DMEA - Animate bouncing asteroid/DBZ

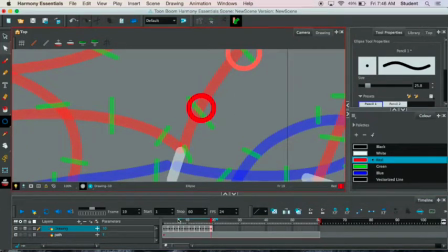4:07 Each one of these keyframes, you can see my little line here is kind of jumping around. Big jump right there, going from kind of medium to small, and then it's going to collide right there, just like so. And obviously whenever they do collide, there'll be a little bit of a squash and stretch as well.
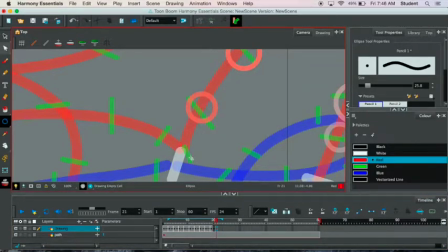Okay, so that looks pretty good. So we'll just add in one extra little frame here, remembering to adjust that later.
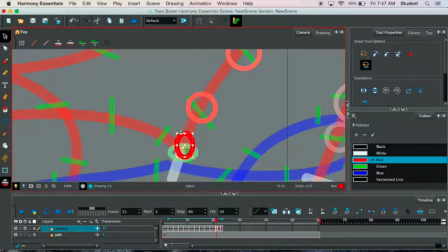4:41 So there's kind of my squash, and there's my stretch. I'm kind of skew that out there. Alright, so added in one extra little frame, but again, I'll just remember that. So I'm going to go along over here and kind of adjust these circles.
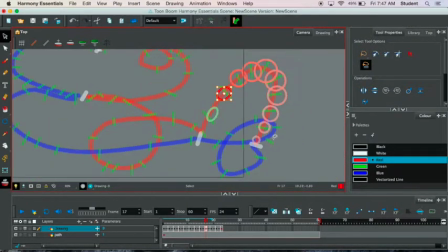4:53 If they're going faster, they're probably going to have a little bit of a stretch to them, right? Just like if your cartoon's moving really quickly, it's going to have that kind of bend and pull to it. I'll do the same thing over on the right hand side over here, where I kind of squash and stretch my circle.
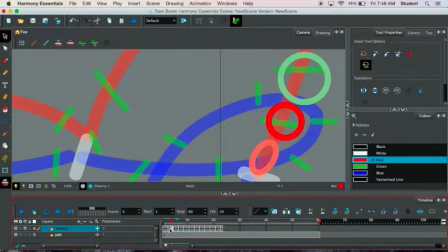Okay, looks good. Alright, so there's my ball moving around, one keyframe or one circle per keyframe, pretty easily.
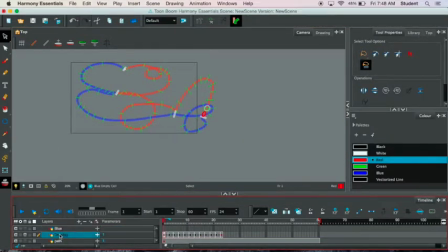5:21 So I'm going to make a new drawing layer. This is going to be my, my blue circle. I'm going to do the exact same thing here. You can rename it at any time. So I'm going to go ahead and make a keyframe, and I'm going to do the exact same thing I did a second ago.
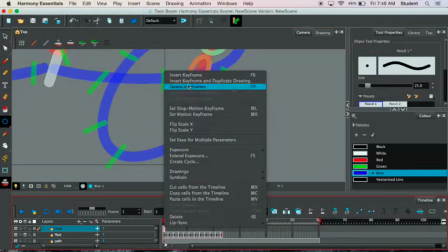5:32 This time around, we'll just change the little circle to blue, and again, keyframe, keyframe, keyframe.
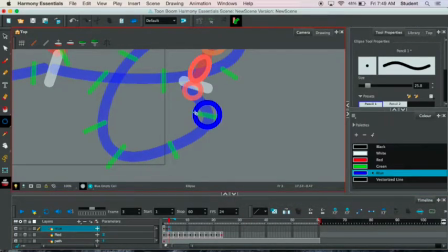5:39 Keep that onion skinning on. It really makes things pretty easy for you too. Remember too that our little background kind of curved, I don't know what you call it, little curvy kind of roller coaster line that we're going along with, you can always adjust things. You don't have to stay exactly on that line.
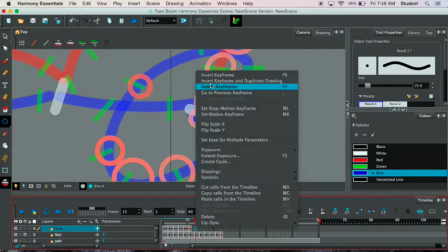5:53 That's just kind of meant to be a guide to help you remember, oh, I have to add 10 frames instead of 12 frames or something like that.
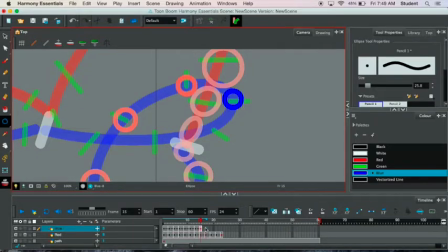6:00 And again, eventually we're going to get really into keyframing and start talking about how you don't have to go in a linear fashion like I'm doing right now, where I'm going from frame 1 to frame 2 to frame 3. Instead, you can start getting in the habit of doing, frame 1 to frame 30,
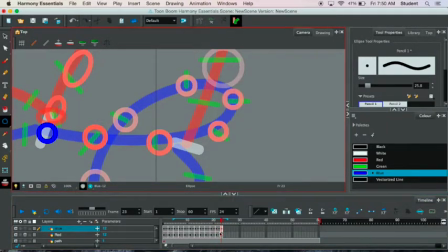6:16 and then going back to frame 15 and adding things in and adding things in, and slowly but surely you're going to be able to kind of hammer out a fully fleshed out, character-based cartoon really quickly.
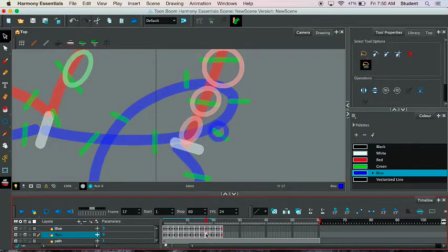6:28 The process can speed up exponentially as long as you kind of remember some of these certain techniques that we'll talk about in class. So again, I'm just kind of adjusting my pacing a little bit. Looks like my little spheres here are a little too bunched up,
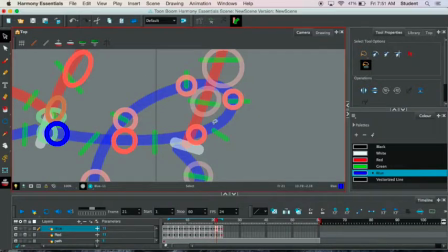6:43 and I want to make sure that I have enough time for them to collide and have a little bit of squash and stretch in there as well, so they kind of time out. And I'm just kind of scrubbing on the little timeline, give it a little bit of a skew, and make sure things are looking pretty good. So there's my squash, there's my stretch, a little bit of a pull right there.
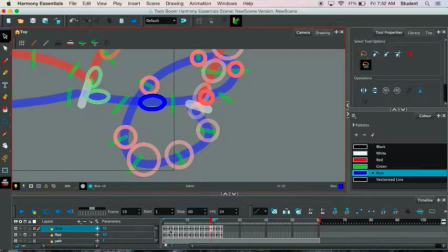7:02 That looks pretty good. Same thing as it comes around the bend there. I'll worry about that later. We'll add on a little snippet here for a tail. And again, just a little squash and stretch and a little bit of a skew to take that circle and kind of give it a little bit of a bend.
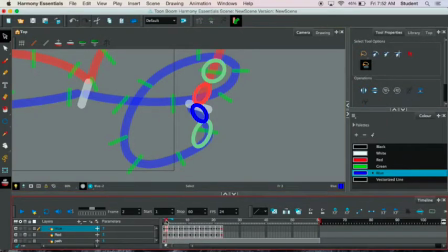7:18 Really helps add some dynamic action to it. So that looks pretty good. And again, if you're testing it, you can always turn off your onion skinning if that gets in the way. Also,
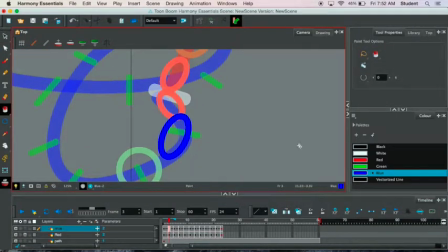7:27 you can always hit those little googly eyeballs on your layer menu, and that'll turn off a particular layer. So I'm just going to use the paint bucket tool here to fill that in, and I'm just using the paintbrush tool.
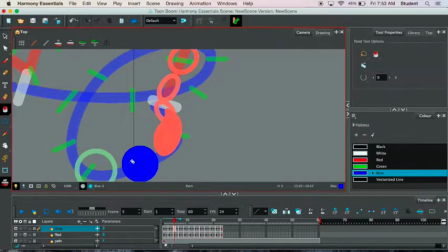7:38 You could use paintbrush or pencil really to kind of fill in this, add like a little tail to it. Again, if it's like a comet or like a Dragon Ball Z character flying around,
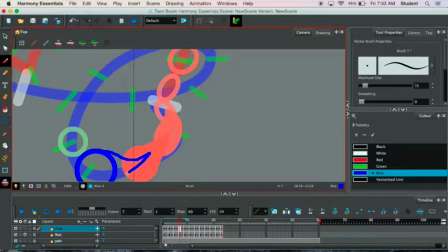7:48 you want like a little bit of a trail because it's moving so fast that it kind of goes super fast there. So I can actually use the paint bucket to fill in my tail. The faster it goes, the longer the tail gets.
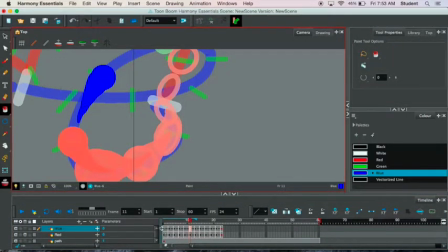7:59 Eventually we'll talk more about the idea or concept of volume. So the idea is, as this thing blurs, as this tail gets extra long,
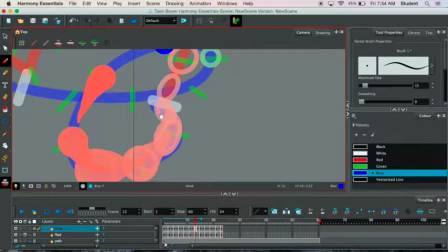8:08 the sphere itself is also going to get a little bit smaller, simply because there's more of it being stretched out.